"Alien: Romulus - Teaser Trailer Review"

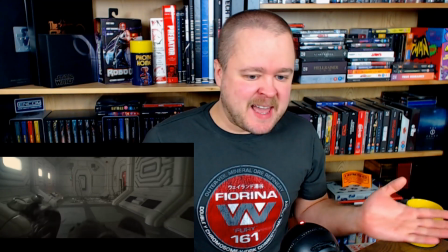240s
love it um you got our face i guess there and again i feel like we've never seen the face i guess this kind of intense you
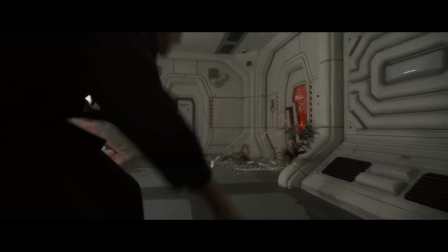247s
know when it when it comes to sort of going after their host but it for me it also highlights sort of like the sole purpose of the
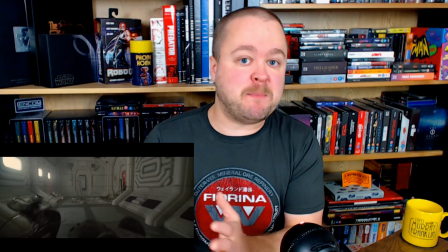254s
facehugger which is to impregnate the host i mean it's his only purpose and i feel like this one particular quick you know couple of seconds
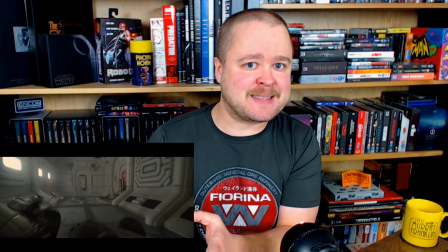262s
all these facehuggers chasing after these people sort of really highlights that and sort of in a way elevates the horror maybe but yeah great shot i like it
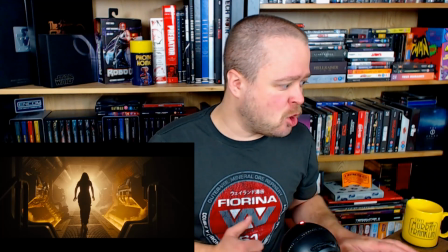270s
this shot yeah this shot by you um it's
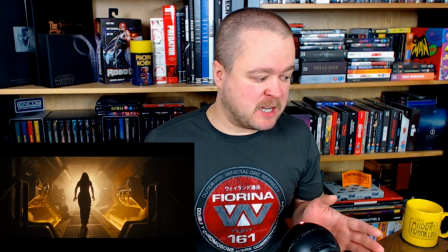276s
one of my favorite shots within the trailer i just love the lighting and the mood
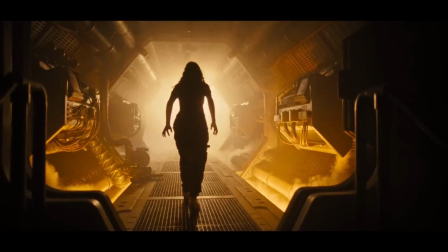280s
that's created in like literally a second um and i'm
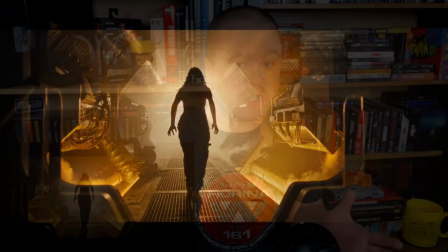285s
just again it's one of those many shots within this trailer that just gets me really excited about this film
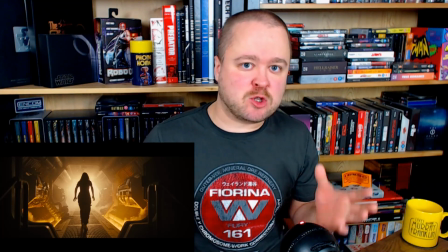290s
because it's it's capturing that essence and the atmosphere and the tone and the grittiness of that original 1979 movie
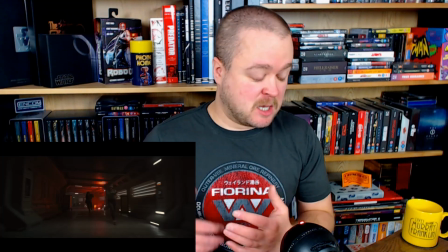300s
and then you've got another short year where you've got one of our characters it looks like a chase scene um which kind of takes me back to alien three a little bit i mean
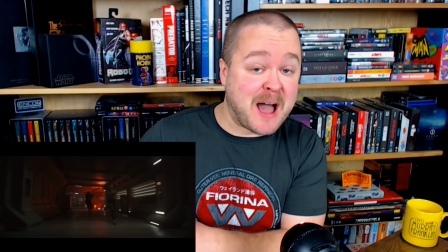309s
just a side note here i absolutely i'm a big fan of alien three and that's a story for another time but yes i'm a big fan of
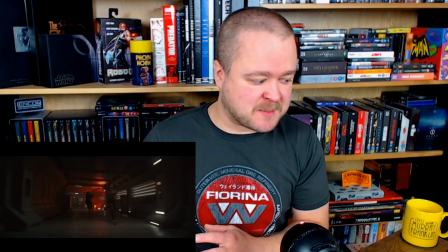316s
alien three but you've got a short year with the characters they're running away from something and they throw a flare and again it instantly takes me back to the game alien isolation.
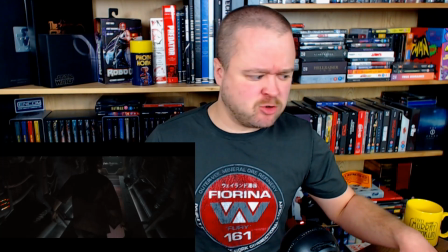329s
I believe this character by you is the android I think which if I read or if I've heard correctly it's the same model as the android that's played by Ian Holm in the original movie I think I could be
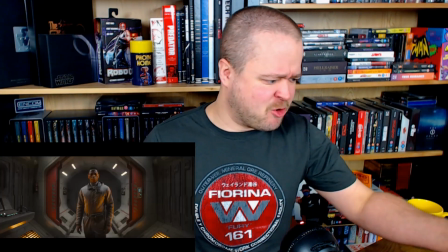347s
wrong but again great shot of the android air with the lighting and just
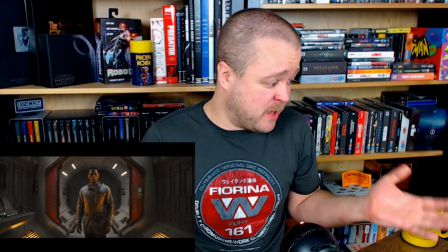353s
the set yeah the fact the sets look you know they are real you've got actual living people within
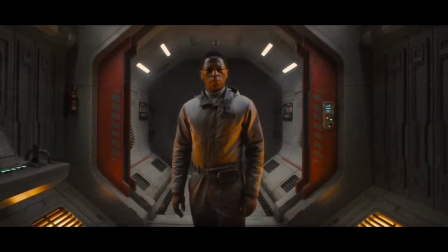358s
these sets again just adding to the horror and the realism and the groundedness
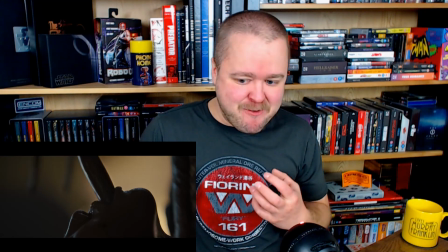365s
and now this shot but here is like again really sort of going back it's sort of really tapping in to that
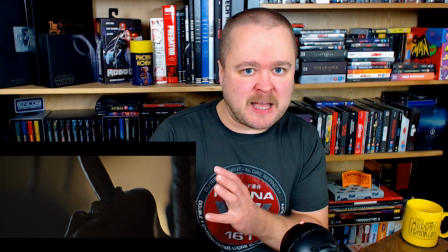373s
kind of sort of the sexual nature really when it comes to the design of that original alien by HR Giga and
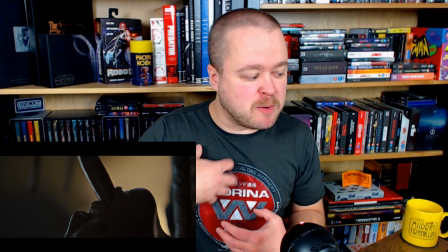382s
there's like this one moment by you where you can see the sort of the the tube that it injects down the neck of its host and it has that kind of like
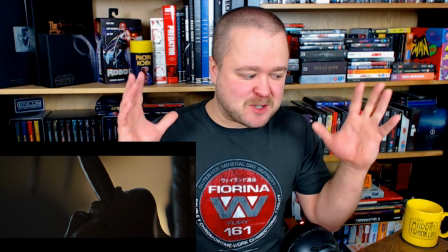391s
yeah there is a name for it and I can't think of it from the top of my head right now but it's that kind of like when you mix horror and
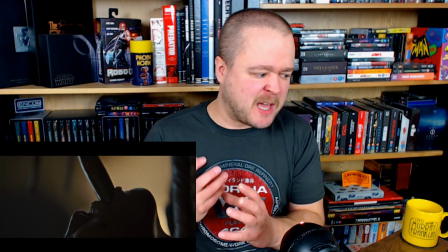398s
sort of sexual themes together that gives you this sort of kind of unsettling feeling I'm sure I've described that as best as
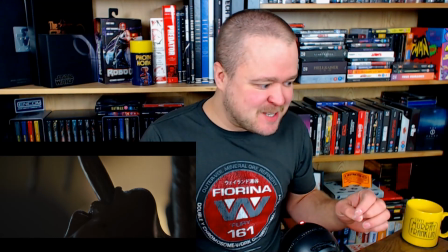405s
I could but yeah really kind of tapping into that sort of the original really kind of
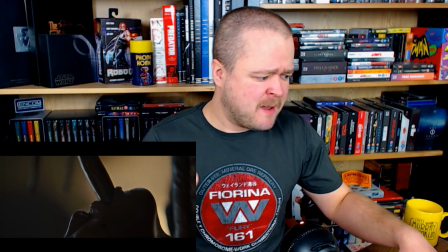410s
aesthetic and design know the alien even in this one very kind of disturbing and settling shot which I really like
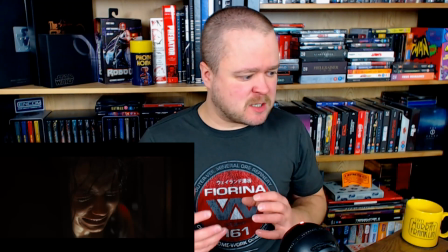419s
this again is a moment it's a shot that really sort of takes me back to that original alien movie and that's where you go Lambert and
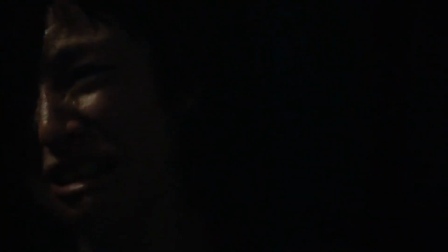426s
the alien and sort of the camera sort of goes so you don't see her death but this is a very kind of very similar shot to how
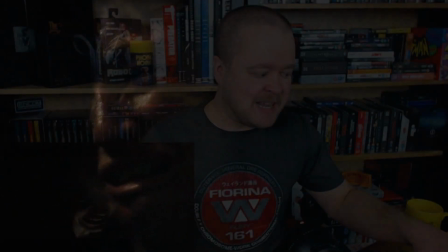432s
we see Lambert before the alien kills and in that original movie.
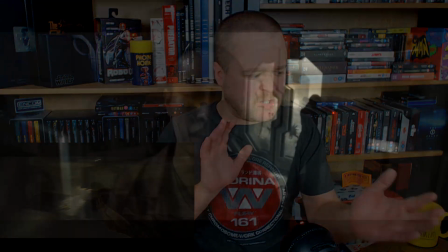441s
I really love this shot by here as well with the face like and how the camera is used within that shot and sort of how it's kind of it follows the face again and it sort of hits the character and just yeah I just like how that shot plays out and here we've
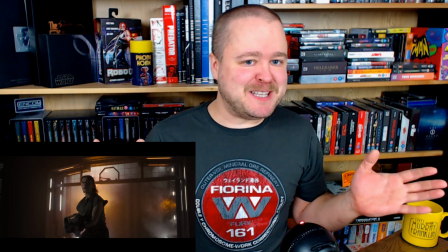456s
got the one shot that kind of really just made me smile and I sort of it does it brings
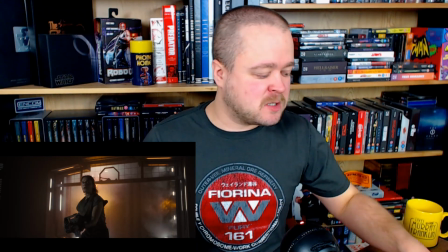463s
me joy and this could gone either way this shot just play it out a little bit more yeah okay